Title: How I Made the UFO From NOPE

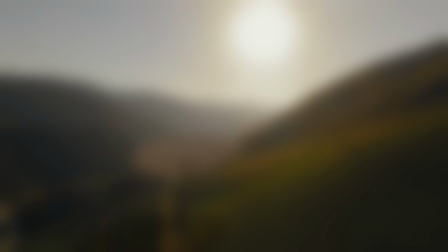0s
I made a thing. Here's how I made that thing. Also, thanks to these guys. Go support.
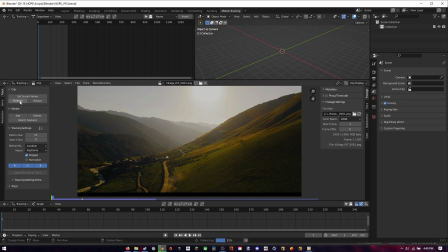6s
First, I decided to motion track the footage.
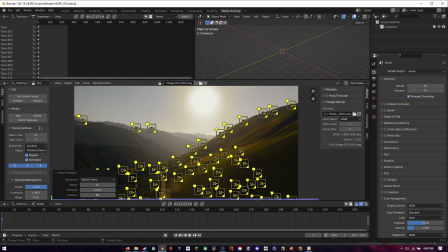8s
Now, this footage was very easy to motion track, however, I did have difficulty finding a ground plane for the scene because there weren't any identifiable flat ground in the scene.
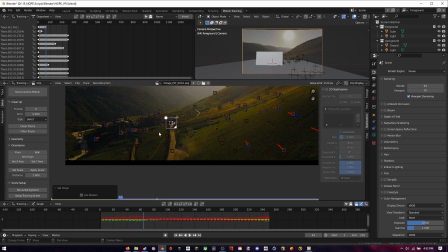17s
In the end, I kind of just left it the best I could, and I knew I didn't have to get it perfect since I was going to model out the hill based on the points that the track would give me later.
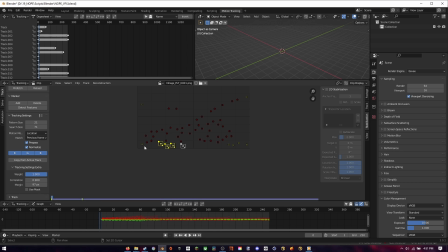24s
Another interesting thing to note is I enabled a margin around my footage which basically means that the tracks will automatically stop once it gets closest to the border.
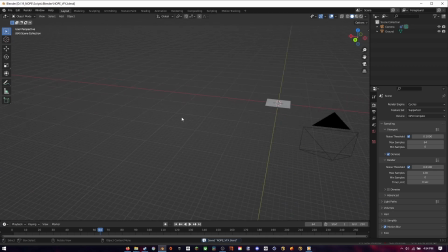33s
This is because I had problems with tracks wanting to stick to the border once they go off the screen. Once I was happy with the tracking it was onto the modeling of the UFO.
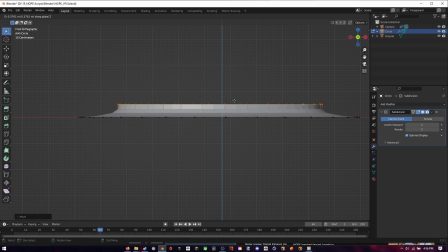41s
Now luckily the model is super simple. All it took was some extruding and scaling and with the help of the subdivision surface modifier it allowed for me to get a really quick and easy model.
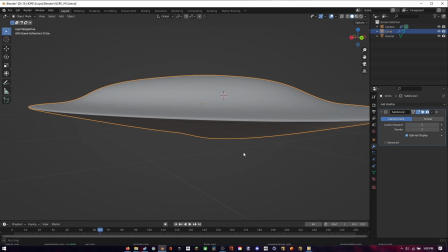50s
It's always important to have reference for the modeling so I tried to base it on what little photos that existed online.
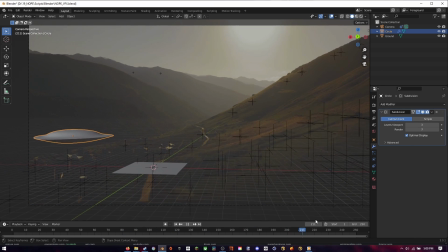55s
After that it was onto the animation. Now, the animation was super simple as well, just needing to change the rotation and position.
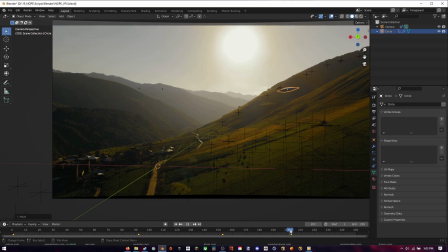62s
I did want to keep some of the unique movement of the UFO in the film, such as its floaty and quick movement and the lack of up and down rotation. Is it pitch? Yaw? Whatever it is. I specifically wanted the UFO to quickly glide over the hill, which took some effort to nail down on the timing.
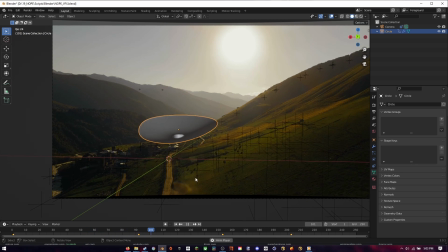78s
Another thing to note is that I didn't use the points for the actual hill it gave me, since if I did, the UFO would be super tiny in the distance by the time it got over the hill so I decided to fake it. This will be a decision I will sorely regret later. Now that I look back at it I think a better solution would have been to slightly keyframe the scale but anyways.
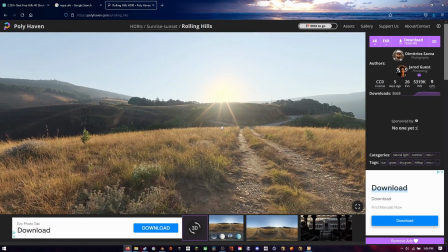96s
Next is the lighting. I just stuck with an HRI for this scene. I found this HRI off of Polyhaven and it seemed to match my scene perfectly.
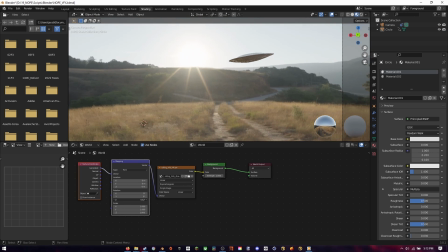103s
I added a little bit of an orange hue to it in order to match it to the color of the footage but I'll end up changing this a little bit in compositing.
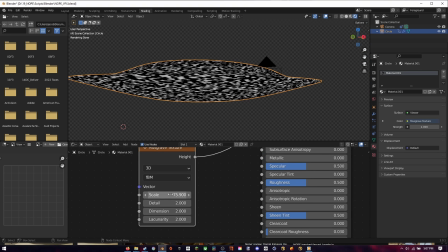110s
Texturing was as simple as throwing a couple Musgrave textures textures together and plugging that into the roughness so it gives some variance.
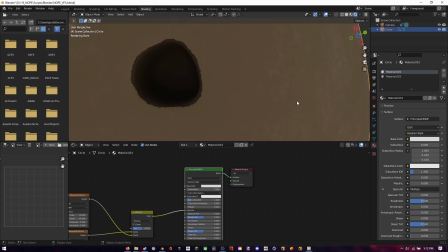117s
Oh, and I just slapped a black texture into the hole.
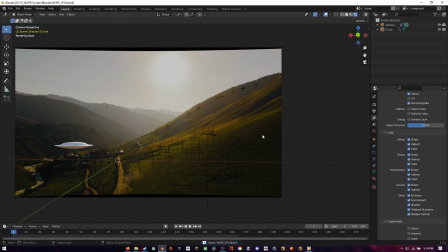120s
Now to render out the UFO, I found the passes I needed simply by just enabling every single pass and disabling the ones that gave no output. Don't judge me. I ended up only going with a RGB, alpha, and vector pass since it wasn't very complicated.
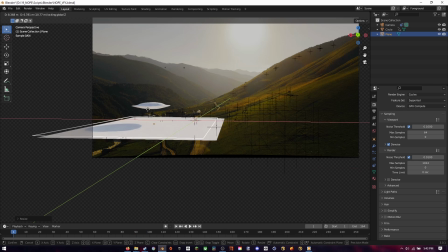134s
After that finish it was time for the shadow pass.
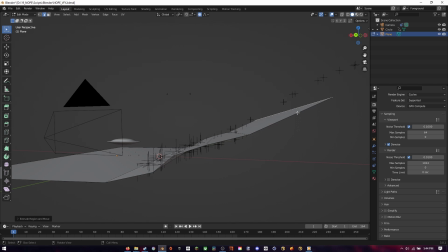136s
I started by modeling a hill based on my tracking markers, but if you remember before I animated of the UFO going through the markers, yeah, it was time to reap what I sell.
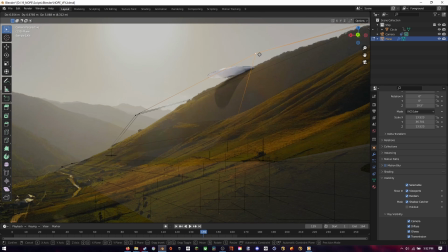144s
All it took in the end was some basic modeling and manipulating the plane until it looked right. I actually think the final project matched pretty nicely and followed the geometries of the hill pretty well.
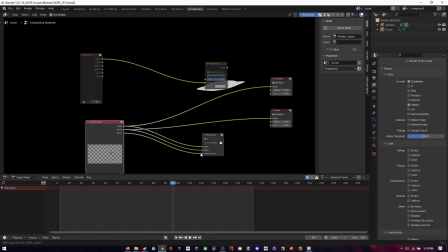153s
All that was left to do is create some collections and plug in the correct passes and I was ready for compositing.
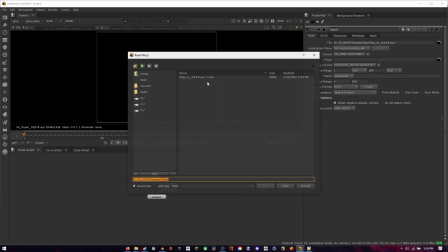162s
So I've been learning Nuke a lot recently and I've been loving it so that's the program I'm going to be using.
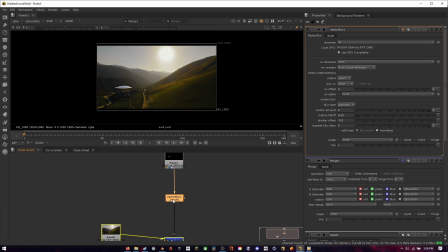167s
I started out by merging the footage with our UFO pass, then by adding a vector blur node I was able to plug in our vector pass for the UV channels
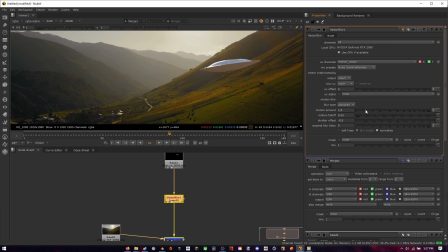175s
and I was able to add some motion blur and posts which has saved me a ton of times.
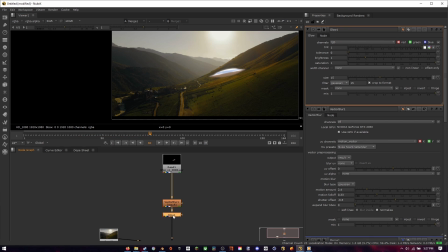181s
Next I wanted to add some bloom from the light reflecting off the ship so I added a
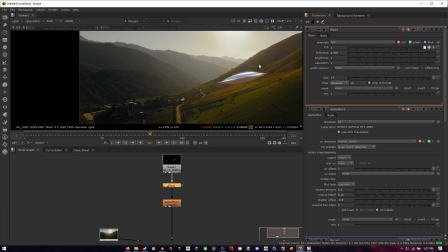185s
glow node and I tweaked it to make it look only the bright parts of the image.
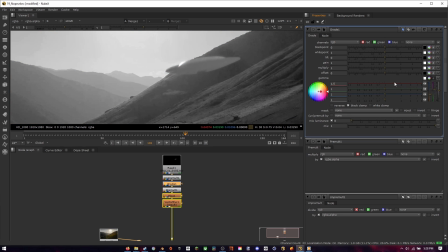191s
Now on to the color matching I made sure to grade each individual channel and then adjust the black and white levels so it matched our footage.
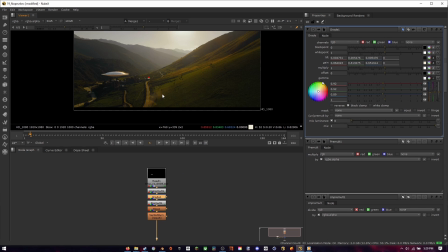199s
That way the UFO felt like it was correctly integrated into our scene. I was happy with how everything was looking so now it was on to the rotoscoping.
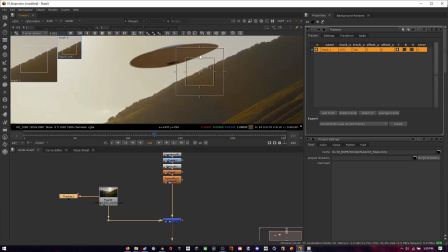207s
Every compositor's favorite part, I wish. Except this roto job was super simple. Since the ship crossed over the hill super fast and we only had to deal with a few frames, I decided to track the hill using a tracking marker.
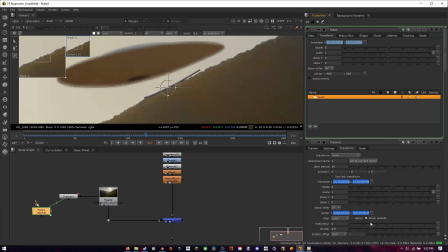219s
Then once I had that marker tracked in our scene,
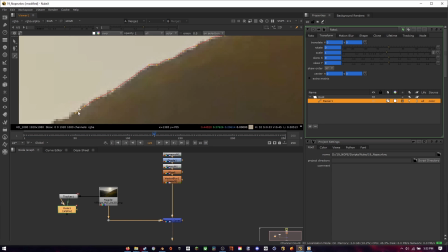221s
I was easily able to parent that to a roto node which would only allow me to roto one frame and then let the tracking data take over the rest.
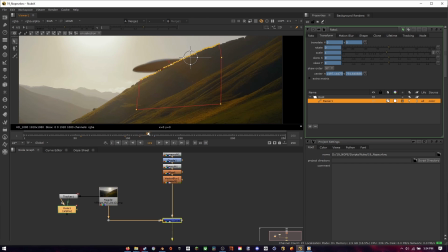231s
Surprisingly that seemed to work out pretty flawlessly which actually saved me a ton of time of manual rotoscoping.
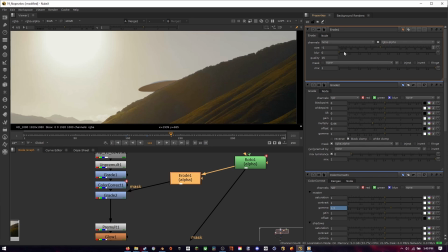236s
Now that we had a mask of that area I used that along with a road node to enlarge the mask and create a shadow on the UFO as it passes over the mountain.